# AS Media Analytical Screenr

I don't know how good the lighting is here. But I'm hoping the lighting will be okay. Right. Time, it's 5 to 9. It is the 22nd of April. And I have not slept in the past 48 hours. I am exhausted, but I've still got a lot of work to do. So, I'm not going to drag this on too long. I'm going to try and keep it short, just that it will be not annoying to edit, but it's probably going to be long anyway. I mean, 1.6 was a 27-minute vlog, and once I edited it, it went down to about 8 minutes. I don't know how a vlog can go to about 27 minutes. Anyway, I've got a script so I can make sure that I am going to stay on track. So, of this coursework in AS Media, this is 1.3, which is the Analytical Screenr. The open sequence that I decided to analyse was the thing. I don't know how this is going to work. I'll probably just edit in like all the relevant clips. So I've put time slots in, so that's actually really useful. I mean, that. Don't need that. Don't need that either. This is like the worst script I've ever had. Okay, let's just read it out. So, well, I've got that. So, at the start of the opening sequence, it has quite a long allocated time to presenting the production name, the director, the starring actors' names, such and such. And it creates this atmosphere of silence, and it's slow. You can gradually hear that the sound is chipping its way in. I don't know what that was. So yeah, this creates quite a eerie atmosphere, and you can start to sense already from the start what kind of content the audience is going to be receiving. So about 1 minute and 32 seconds into the opening sequence, there's a very iconic prop, I would say. It could be visual effects, but I'm not entirely sure how they would edit this in 1982, but I don't know, okay? So yeah, the iconic appearance of the UFO with it's almost like a dish kind of object.
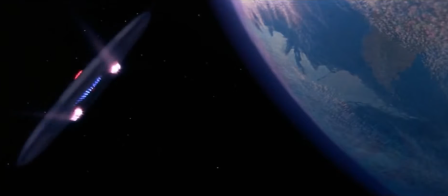I'm tired, okay, just don't do this. I'm just going to read it out because I really need to get on with this. So yeah, this UFO represents some of the conventions that you're likely to see later into the movie. As well, it partially identifies the genre.
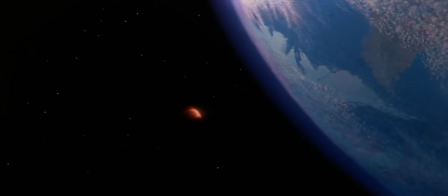What is personally iconic for me is the non-diegetic music that takes place during the opening sequence, because it reminds me of 90s kind of independent media music.
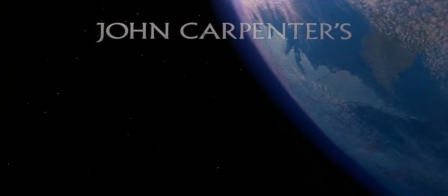And for example, there was a production by Oddworld, and the music in that is significantly similar. So approximately 2 minutes into the video, the title is actually revealed,
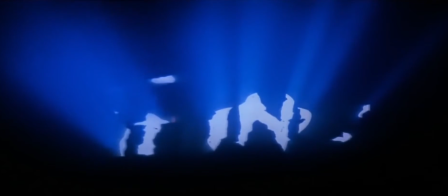and it presents itself in a luminescent blue.
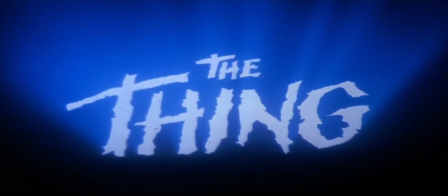This can be represented as an enigmatic interpretation to the lights that's often related to science fiction or fantasy, and it can also be interpreted that it's significantly relatable to the UFO that was just previously seen.
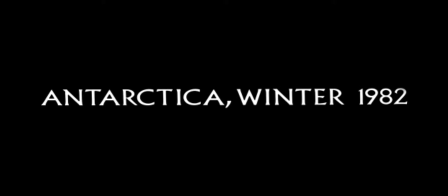So approximately 2 minutes 10 seconds in, this is where it kind of surprised me, because at the point where we saw the UFO, the genre was kind of already identified that we would be expecting a science fiction.
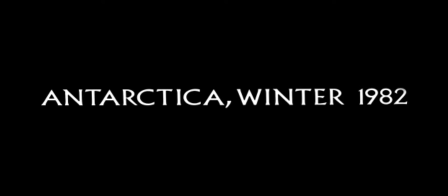However, once the words Antarctica Winter 1982 appeared, that puts quite enigma on what the genre actually is.
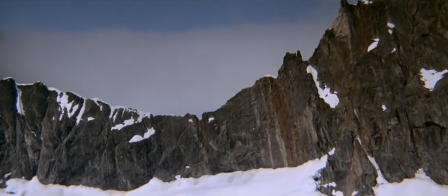And that being said, because this would suggest that this would be a period movie,
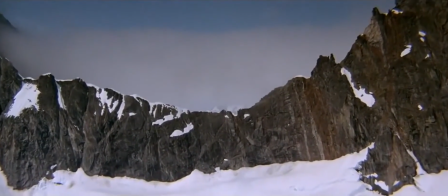so historic, this would be non-fiction. So the audience is questioning what this actually is.
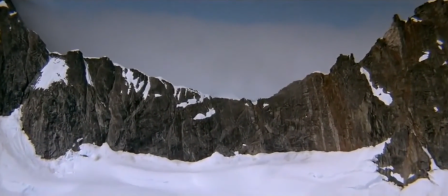Was that a UFO? 2 minutes 18 seconds in, the scene actually starts.
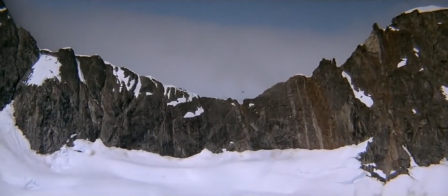Up to 3 minutes and 20 seconds, there's various shots of the helicopter flying,
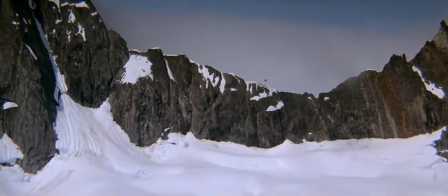and what is definitely identifiable is that the shots are decreasing in distance.
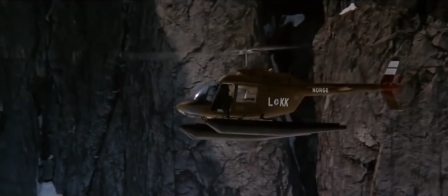So if you look at the first shot, it's it can be interpreted as an extreme long shot.
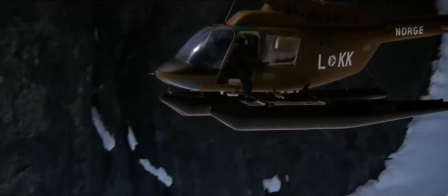And then if we zoom straight to around about 3 minutes 20 seconds in,
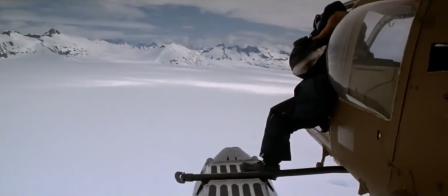it's clearly a close-up. The decrease in distance throughout the various shots could be interpreted as a
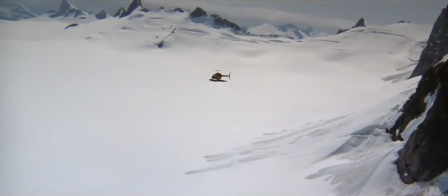revealment as to the audience of what the audience is going to expect from the narrative, as well as keeping that enigma there.
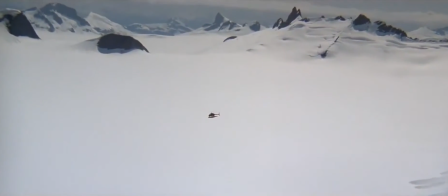It's subtly keeping that enigma there by not spoon-feeding you what the character's intentions are.
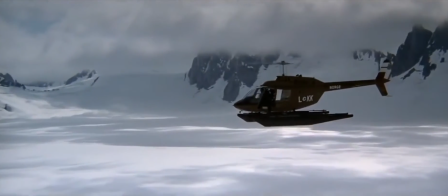So 3 minutes and 25 seconds in, the character
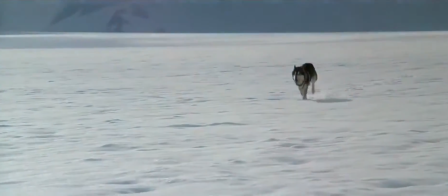holding the binoculars then reveals his intentions, because he's obviously searching for something, otherwise he wouldn't be holding binoculars.
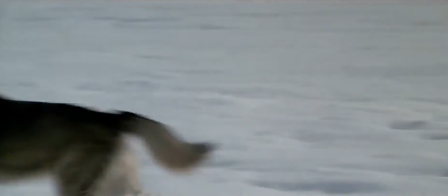So that's yes.
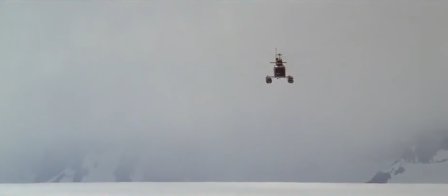So approximately at 3 minutes and 30 seconds in, when the dog is revealed, it becomes clear what the helicopter is pursuing,
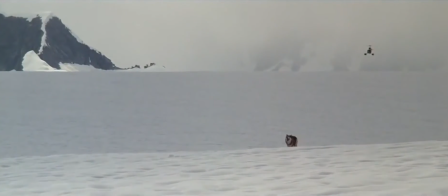but the enigma is still there.
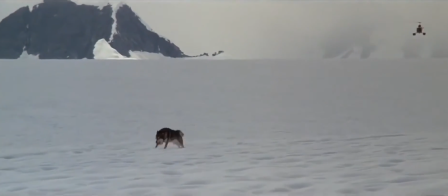The enigma is still there because the audience still does not know why the dog is in pursuit,
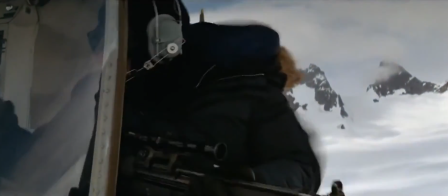until at the point where a gun is revealed.
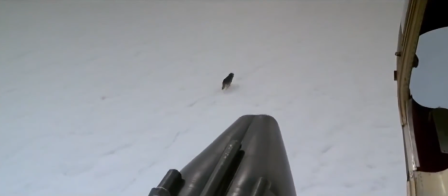Some of the audience answers are answered, but even more questions are made.
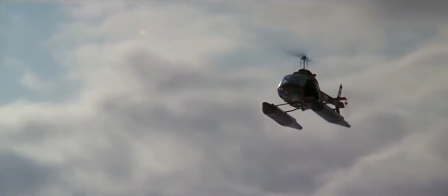So throughout this opening sequence, constant enigma tends to be the strong point throughout.
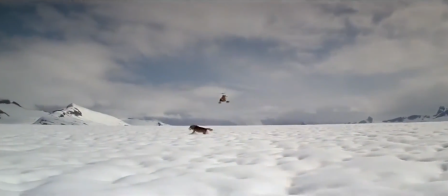And what is also quite iconic, dogs tend to be represented as a theme of loyalty.
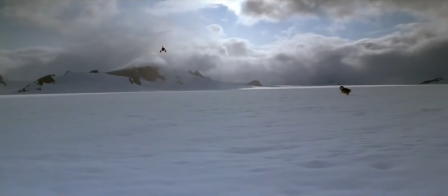However, because this man is trying to hunt down this dog, it's breaking this stereotype.
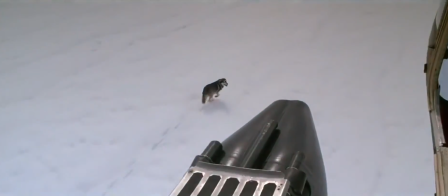Dogs are a man's best friend. Got it. Right, I'm done.